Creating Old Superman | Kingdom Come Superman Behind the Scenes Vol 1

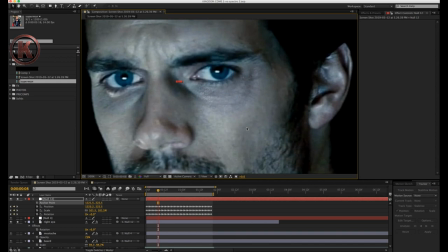286s
After some more scrubbing, I did a quick pre-render to see the effect in real time.
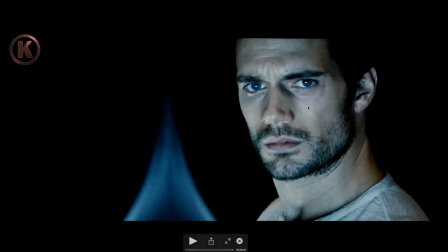293s
So the pre-render looked okay, but I still saw some things that needed tweaking, so I went back in to play with the color, shape, and scale.
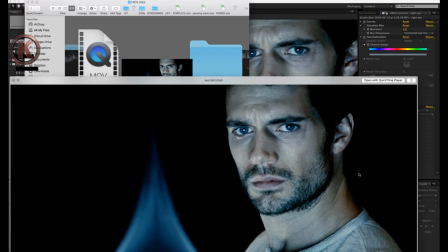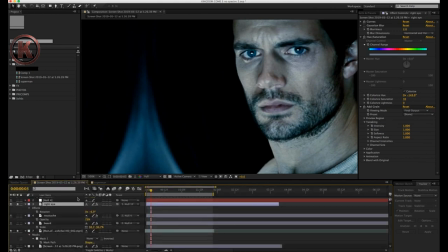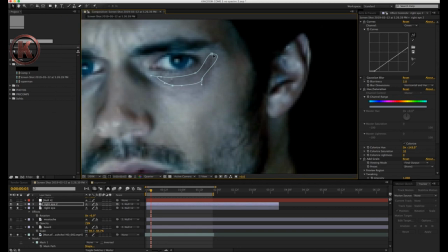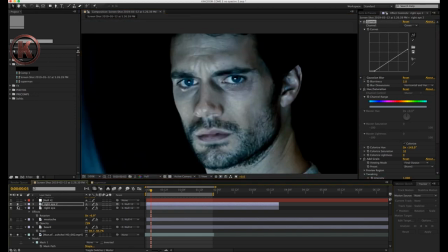319s
You'll notice that while I work through things, I'm constantly switching layers off and on, moving back and forth between keyframes.
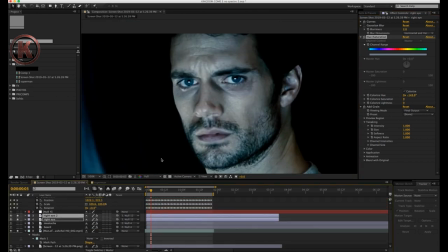326s
It really helps me to make sure I'm getting the look right and that the effect is animating with the footage properly.
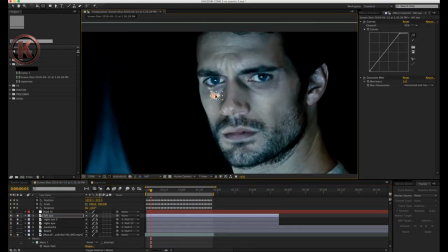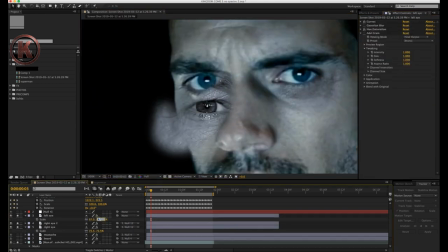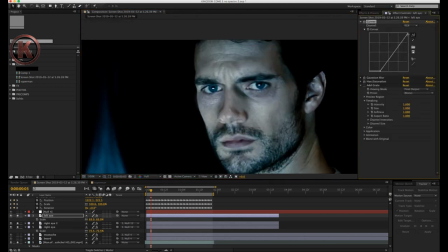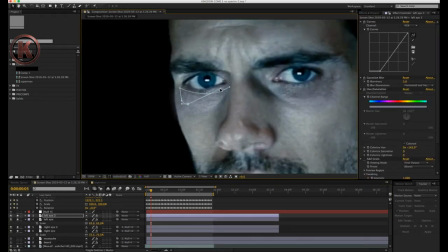So after all the editing, fine-tuning, checking and rechecking, I realized I did not like the look.
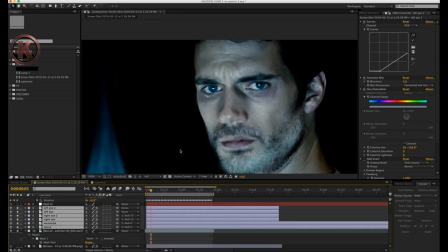360s
Rather than looking older, I felt like he looked tired. So I scrapped the Brad Pitt overlays and tried again with George Clooney's features instead.
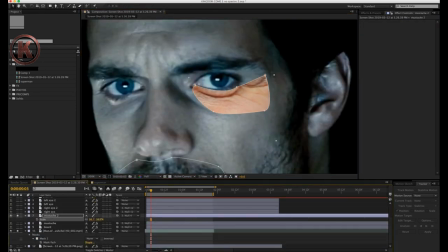369s
Having to scrap my work and start all over again is something I'm used to. It's something I went through all the time when I was editing for Superman Doomsday. It's something I got used to and something I actually welcomed because it helps me to make the improvements needed to make it look as good as I could.
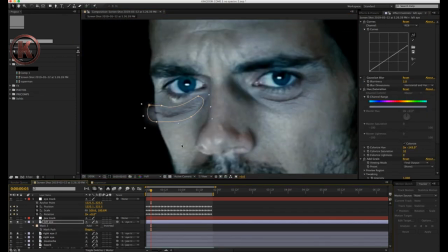384s
So if you ever run into issues like that, never feel discouraged. Just keep going for it and don't stop until you're satisfied that you did your best.
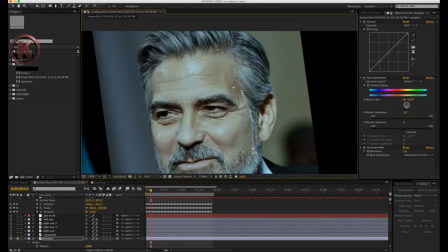394s
With the eyes and facial hair done, I moved on to adding some gray hair to his temples.
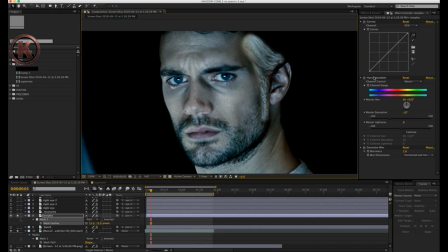399s
Same process as everything else. Draw masks, rotate,
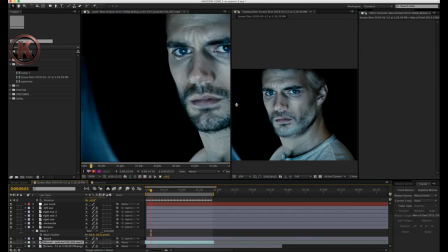402s
scale position and color correct there really isn't a trick to this just fine-tune things until it feels right so
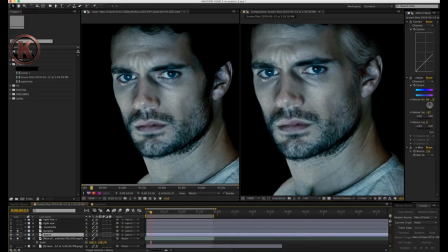410s
I feel a lot more satisfied with this second attempt at the edit he's starting to look a bit more aged rather than tired and the design is really taking shape
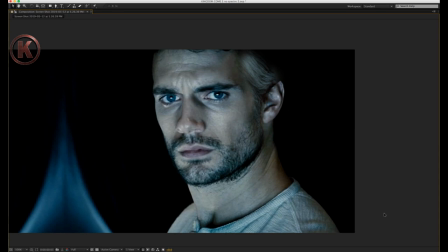419s
now it's time to make sure that the gray hair on his temples animates with the footage the right way
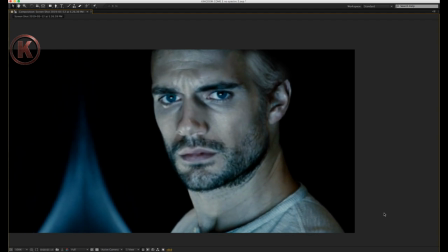425s
or I can't sell the look I do a quick RAM preview and immediately see that the hair is floating and not sticking.
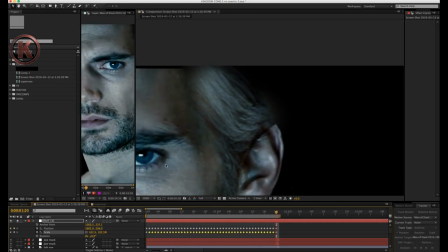436s
I created a new null object so I could try and tighten up the track on that area.
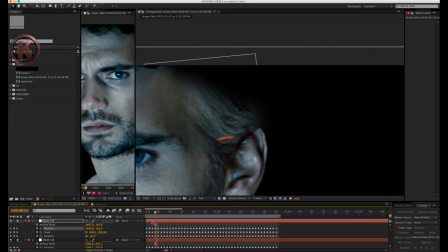444s
The video is not buffering here. I'm actually moving back and forth between keyframes many times to see if the hair is sticking well. If it isn't, I move the position manually for each keyframe until it feels right.
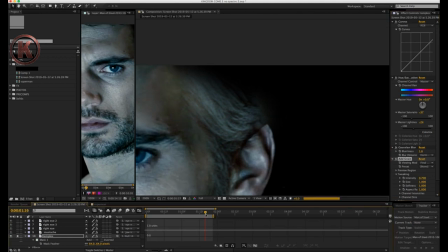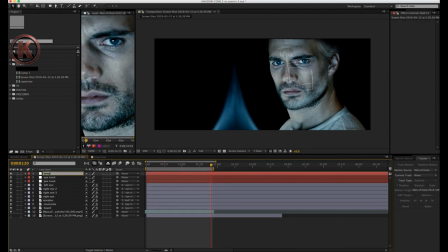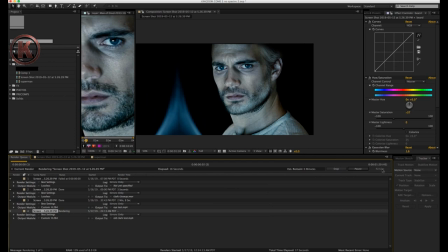467s
After all the fine-tuning, once again I pre-rendered the clip to see the animations in real time.
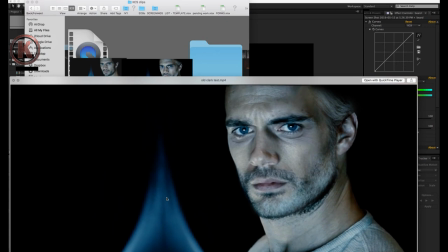478s
And there you have it folks, old Clark Kent, Henry Cavill with the salt-and-pepper edit. I did my best to keep the aging subtle because I really didn't want to go overboard with it, so I was satisfied with this attempt.
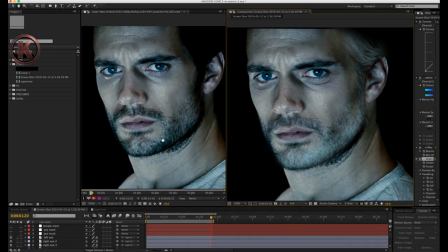493s
After this video was done, I did make some further edits that I didn't get to record, such as the addition of a smile line and some small tweaks to the eye bags.
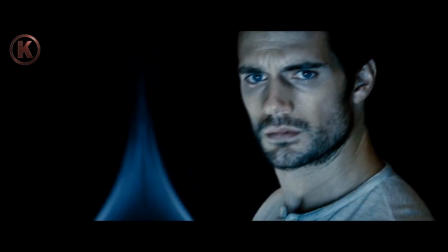502s
Also decided that I wanted to take him out of the scout ship, so I masked him out and put him on a new background.
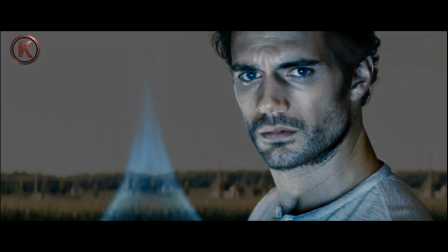508s
That meant I had to add hair to his head since we couldn't see it in the dark, but again it was all done using the same techniques you saw throughout this video, so you're not missing much.
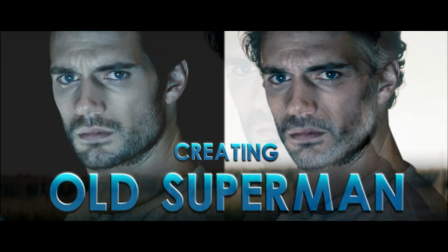517s
Well, that brings me to the end of this video.
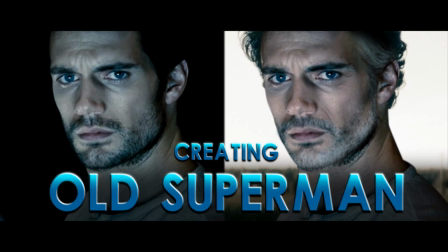520s
I'm really glad I could give you guys a behind-the-scenes peek at the work going into Kingdom Come Superman, and I hope you found it helpful for whatever projects you might want to take on.
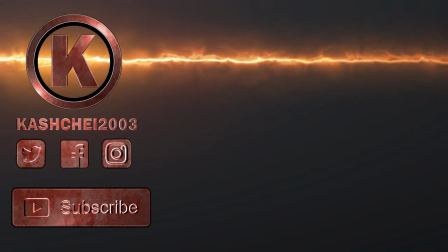529s
Please remember to subscribe to my channel, and if you haven't already give this video a thumbs up and share it on your social media.